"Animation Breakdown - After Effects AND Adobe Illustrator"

For more information on keyframing, I highly recommend going and watching my friend Sky. His tutorial on keyframes is insane and it taught me most of this stuff so I'd go watch that and be better at keyframes.
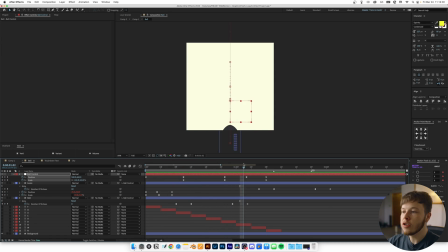4:21 Anyways, to sell this 3D rotating effect of just a 2D animation really, what I did was I went into the laces,
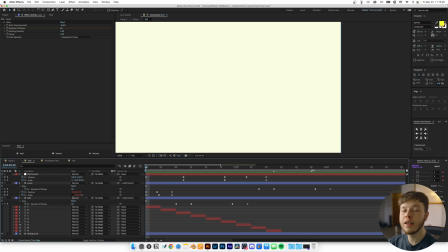4:30 I animated the scale but I unlinked it because I only wanted to animate the width of it so that when it's on the left side it's skinny and then as it goes to the middle it goes back to its regular size and then towards the very end it goes skinny again.
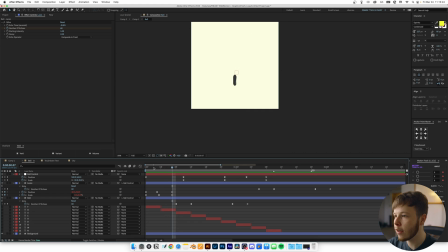4:46 You can kind of see here that it just kind of goes from side to side and then I used a loop expression just to keep those keyframes repeating so they just keep going and going instead of having to keyframe it all manually. That's pretty much all there is to it and then just of course the echo effect and for the ball i made sure to keyframe
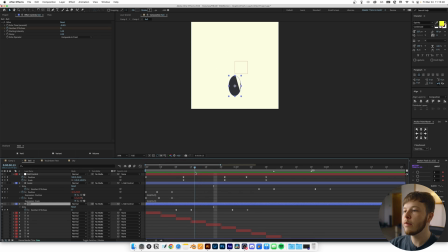5:04 the echo effect just because when it came in close i didn't want it to be a super big trail just because it looked kind of funky so i just wanted the trail to be the longest when it was going the fastest to really sell that speed lines because initially i tried to make these
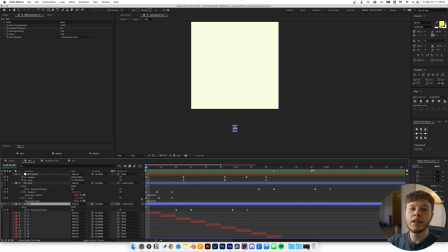5:17 speed lines but they kind of looked just funny and didn't work well so wouldn't doubt use echo because it's just sick now for this text back here. I wanted to keep it pretty simple so there's not really much to it. I just took each letter and just typed it out and then just centered it.
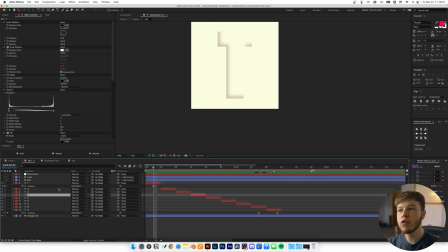5:34 I wanted to add a little bit of texture to it and make it super subtle so I watched this tutorial by JK Motion which I'll link in the description as well as all the other stuff I've mentioned in this video. I watched this tutorial on how to create like a chunky green or whatnot and he included some free presets which made
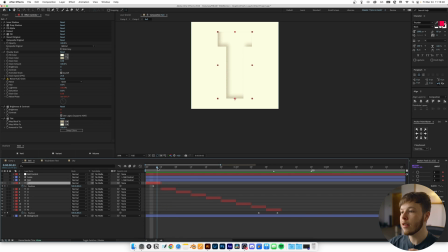5:49 it even easier but essentially I just used that and tweaked it a little bit to get the look I really wanted as you can see I just kind of made it transparent
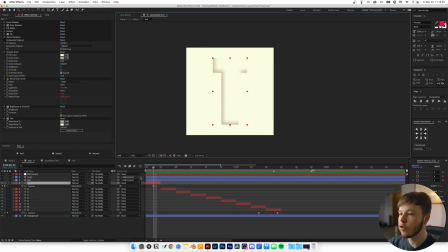5:55 almost and then just have the grain just a little bit darker than the background just to separate it a little bit and it gives it a bit of a 3D effect but yeah and then for the T and the N so the first and last letters I just animated the position so it animates up and then it's just stagnant and then it animates up again this is because I wanted to keep that same momentum from the ball so as you can see as it goes up the text goes up as well so it's almost like the ball drags the letter upwards one thing that I learned was really important for this was to keep momentum and make sure that the motions flow the same way or there's some meaning behind the motions.
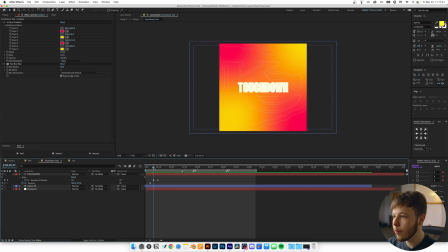6:29 So with that being said let's hop into our second scene and now if you play this back you can see it's just a gradient background where I use the full color gradient and a fast box blur to make it a little bit smoother and just blend those colors a little more.
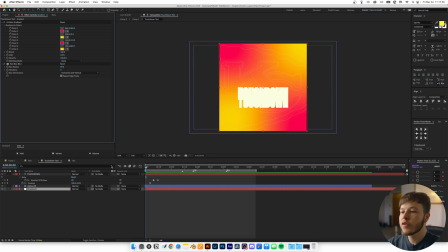6:41 You can use the effect I used in the fractal noise but since I only wanted to do four colors there's no real reason in me using that gradient especially because I didn't want to animate it either.
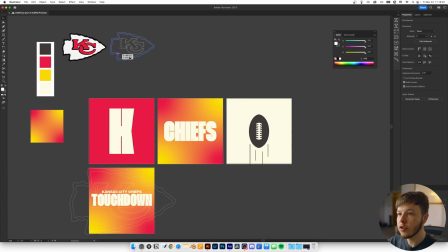6:50 And then we just have the outline logo, which I just got from in here, just set that over with Overlord,
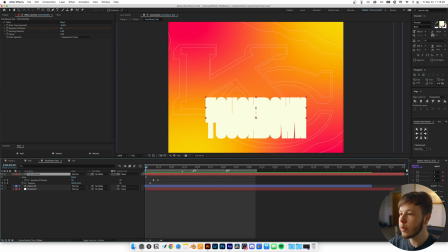6:55 and then the touchdown text, a simple position animation, and if we take the echo off, you can see it's a very simple just go up, and with the echo just adds a little bit more motion to it, and then I just animate the number of echoes out, so it's not too taxing on the machine,
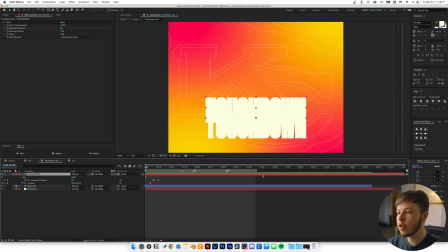7:11 you know. No need to have the effects visible if you're not using them, it's just extra power that your computer is using.
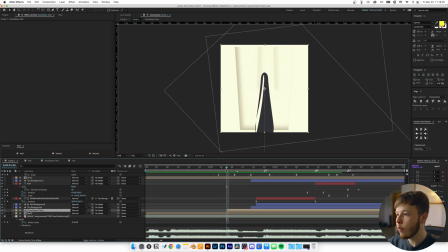7:15 This text is meant to come right off of this. So I wanted to keep that momentum flowing.
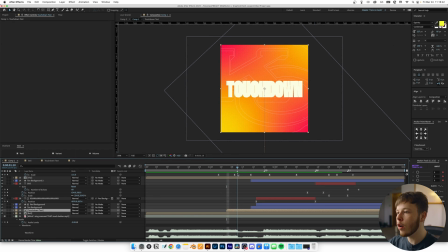7:21 As you can see, everything is going upwards. So by having that text also go upwards with a slight trail makes it so I have a super easy match cut.
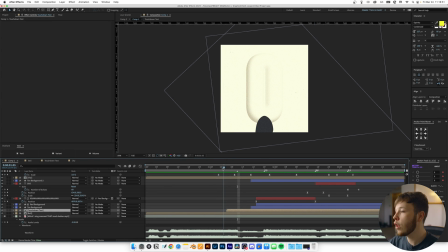7:30 So that's one of the simplest techniques you can use, whether in real life videos or in motion graphics.
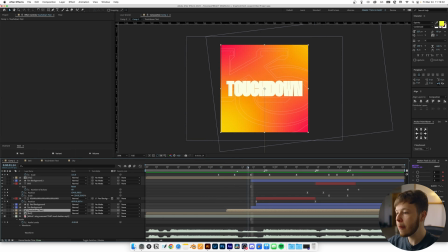7:35 It's just match cut, match the movement. So it kind of drags the momentum up. And then I wanted to switch it up a little bit just to keep it interesting.
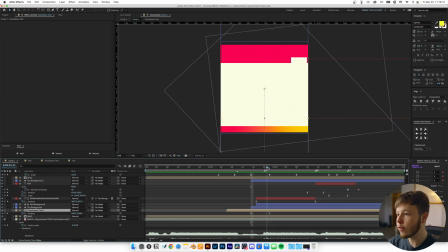7:42 So what I did here was I just animated the position down of this whole scene and then I also added a tan background to match that.
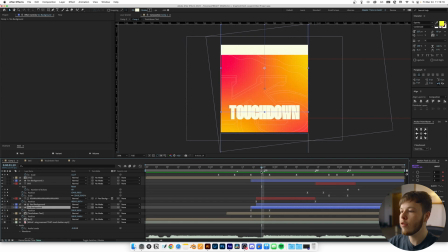7:51 So I kind of get the gradient tan and then red and that was mainly just because otherwise it just looks a bit too similar but kind of wonky still if it was just a gradient and then the red.